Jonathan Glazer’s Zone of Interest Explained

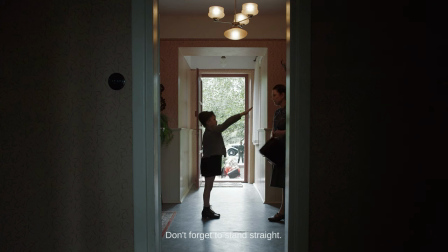4:24 The symbols of the skull, Nazi cross and the Hitler salute become the most distinguished parts of the environment.
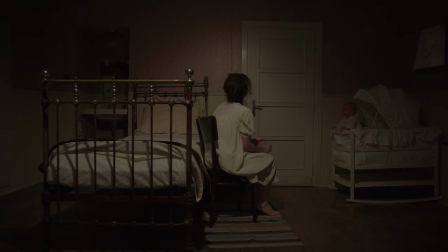4:31 With time, however, as observers to these people, we also start to experience a sinister development in these very flows.
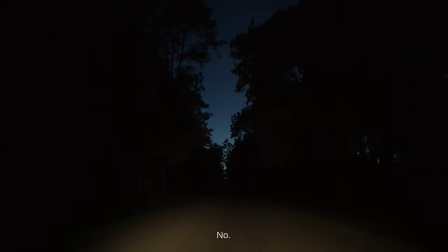4:39 When the German day turns to night, things beneath the surface begin to reveal themselves.
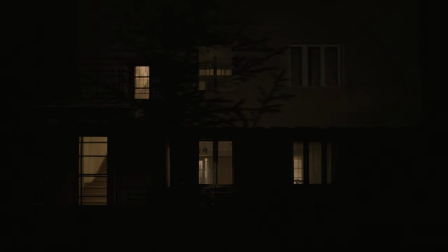4:45 We start noticing that the kids who are touted as healthy and happy don't really sleep at night.
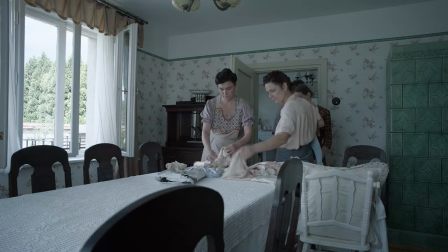4:52 In a house where only material possessions of the Jews can be seen distributed in the day,
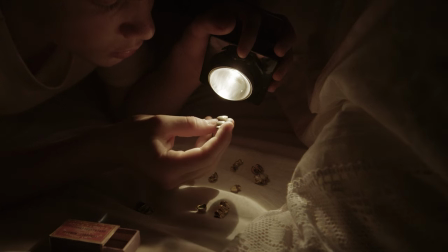4:57 The disturbing remnants of their teeth are inspected on the beds of the boys at night.
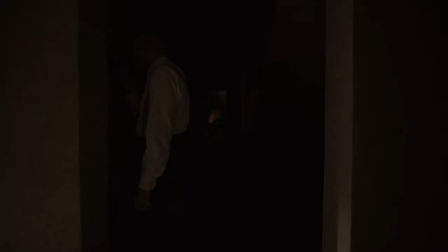5:02 When Hoss goes around the house, turning off all its lights, he notices his daughter wandering in the middle of the night, revealing a disturbed psyche.
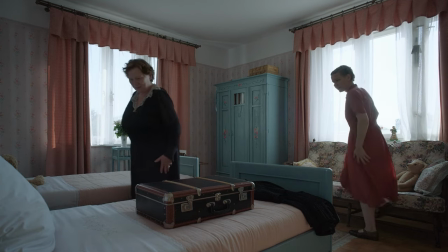5:10 In another instance, Hedwig shows her mother the house in the day, and she is tremendously impressed by her.
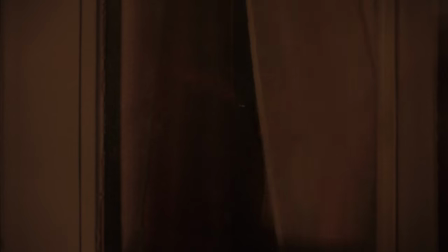5:17 But when night eventually strikes, her mother is horrified to see the burning in concentration camps happening right next door.
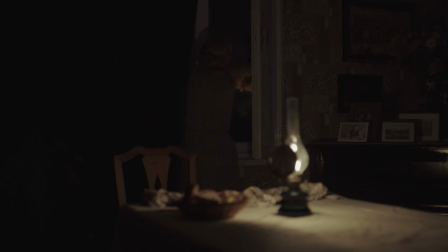5:24 It's almost like the subconscious takes over. and shows us darker elements hidden beneath the household's desires and beliefs.
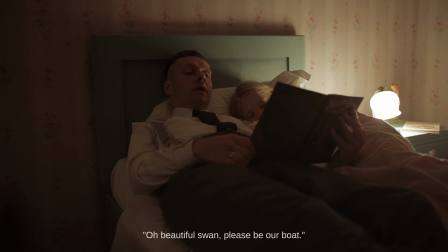5:32 While Rudolph narrates nazified versions of fables to his daughters to put them to sleep,
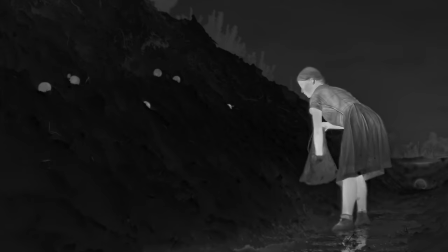5:37 Glazer uses infrared cameras to invert the darkness of night and show us how at the same time,
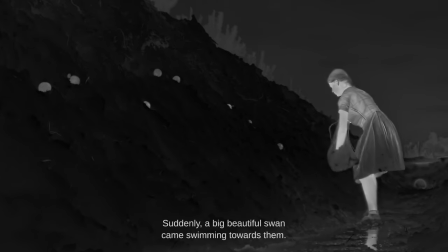5:43 some other girl is trying to feed the emaciated prisoners of the camp by placing apples at strategic locations.
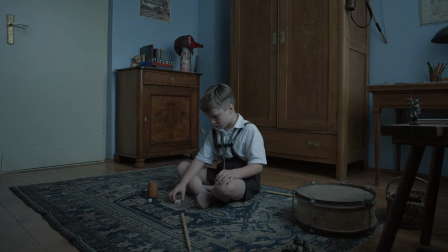5:50 And once this darkness makes itself clear in the day, the family reaches a point of no return.
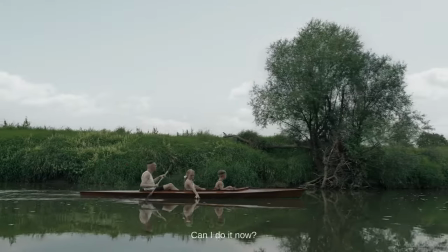5:56 On one of the following mornings, when Hoss goes canoeing and swimming with his children,
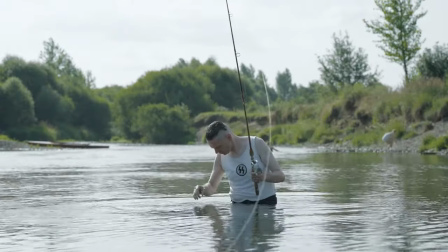6:02 he realizes that remains from the camp have flown into the stream of the river and is
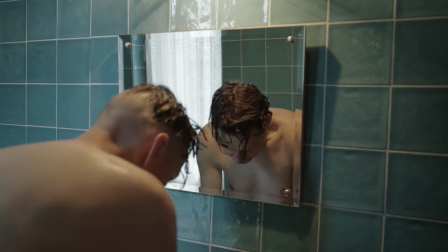6:07 visibly disturbed by this because the hidden truth is now creeping into their guarded flows.
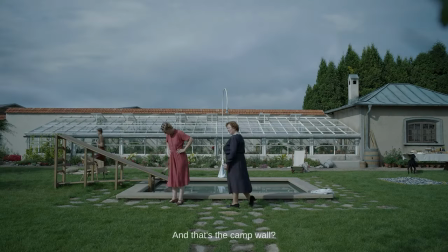6:12 In daylight, the camps are kept hidden from our gaze but at the same time,
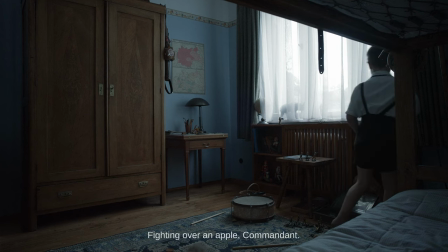6:17 the children eventually overhear how a prisoner is beaten up for eating an apple that we know was implanted at night.
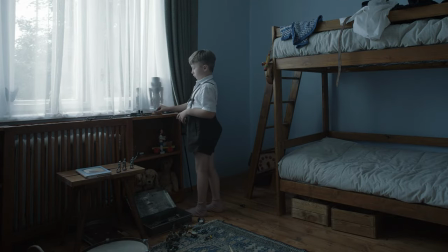6:25 This uncovering of the reality underneath the house's micropolitics builds up to the most terrible irony in the scope of the film.
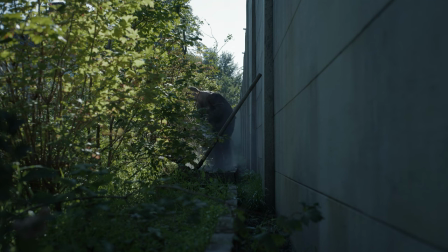6:34 Towards the end, we cut to a shot in the morning where a man is dropping ashes into the soil of Hedwig's garden.
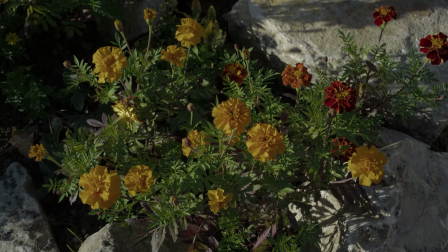6:41 In hindsight, this reveals to us that the flowers we saw close-ups of, the ones that were meant to symbolize life,
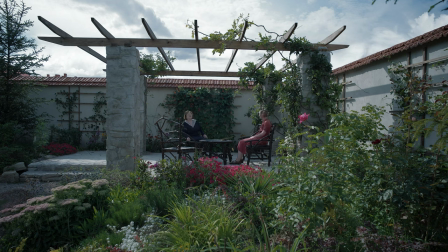6:49 actually grew out of the death of millions of people from the concentration camps.
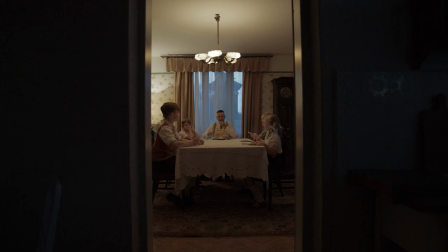6:54 This shows how the dreams of the Nazi family happen to stem from the nightmares of the victims in the camps.
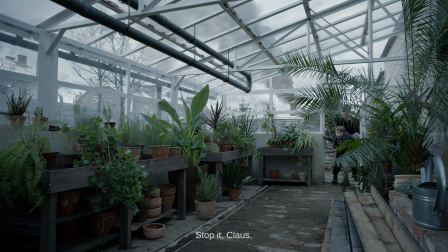7:01 Once we get more clarity on what's really going on, we also witness a disintegration of the ideal family touted to us in the beginning.
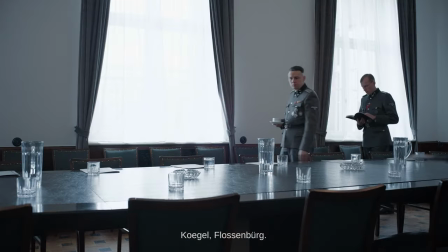7:10 First, the patriarch is transferred away from Auschwitz to Oranienburg as Hedwig ironically refuses to leave the house for her husband.
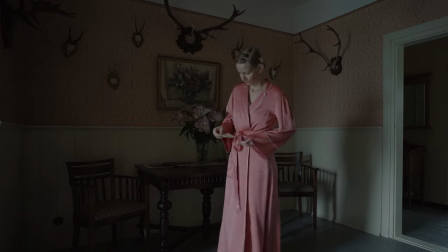7:18 Then her mother runs away as she realises how horrific the situation at the camps is.
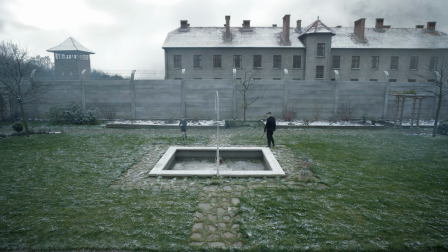7:24 Eventually winter comes in, with the daughters stranded inside the house while the big brother traps his little brother inside their greenhouse,
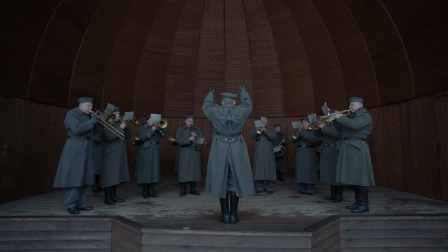7:33 a stark contrast to the party scene we saw earlier and an ironic takeover of the Nazi war machine on the lives of the people.
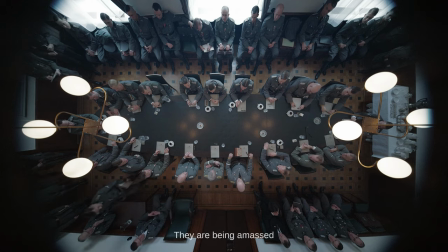7:42 This makes us cut to Rudolf's life inside the Nazi state, where the discussions are mostly about the military industrial complex and
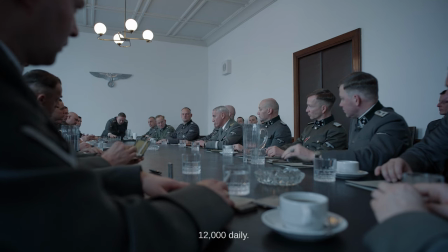7:51 that is when we get to realise with clarity what Nazism truly means.
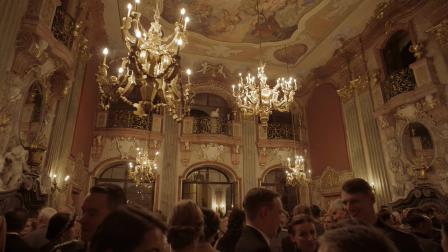7:55 When Rudolf attends a Nazi party in Budapest, the only thing on his mind is how to burn people inside a room.
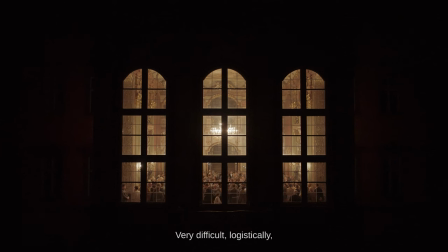8:02 I want to pause the frame here, in the middle of this stark irony, because this is where I can show how the film reveals a bigger point about Hitler that Deleuze happens to make. Deleuze remarks that the dangerous thing about power and fascism is precisely how important it is.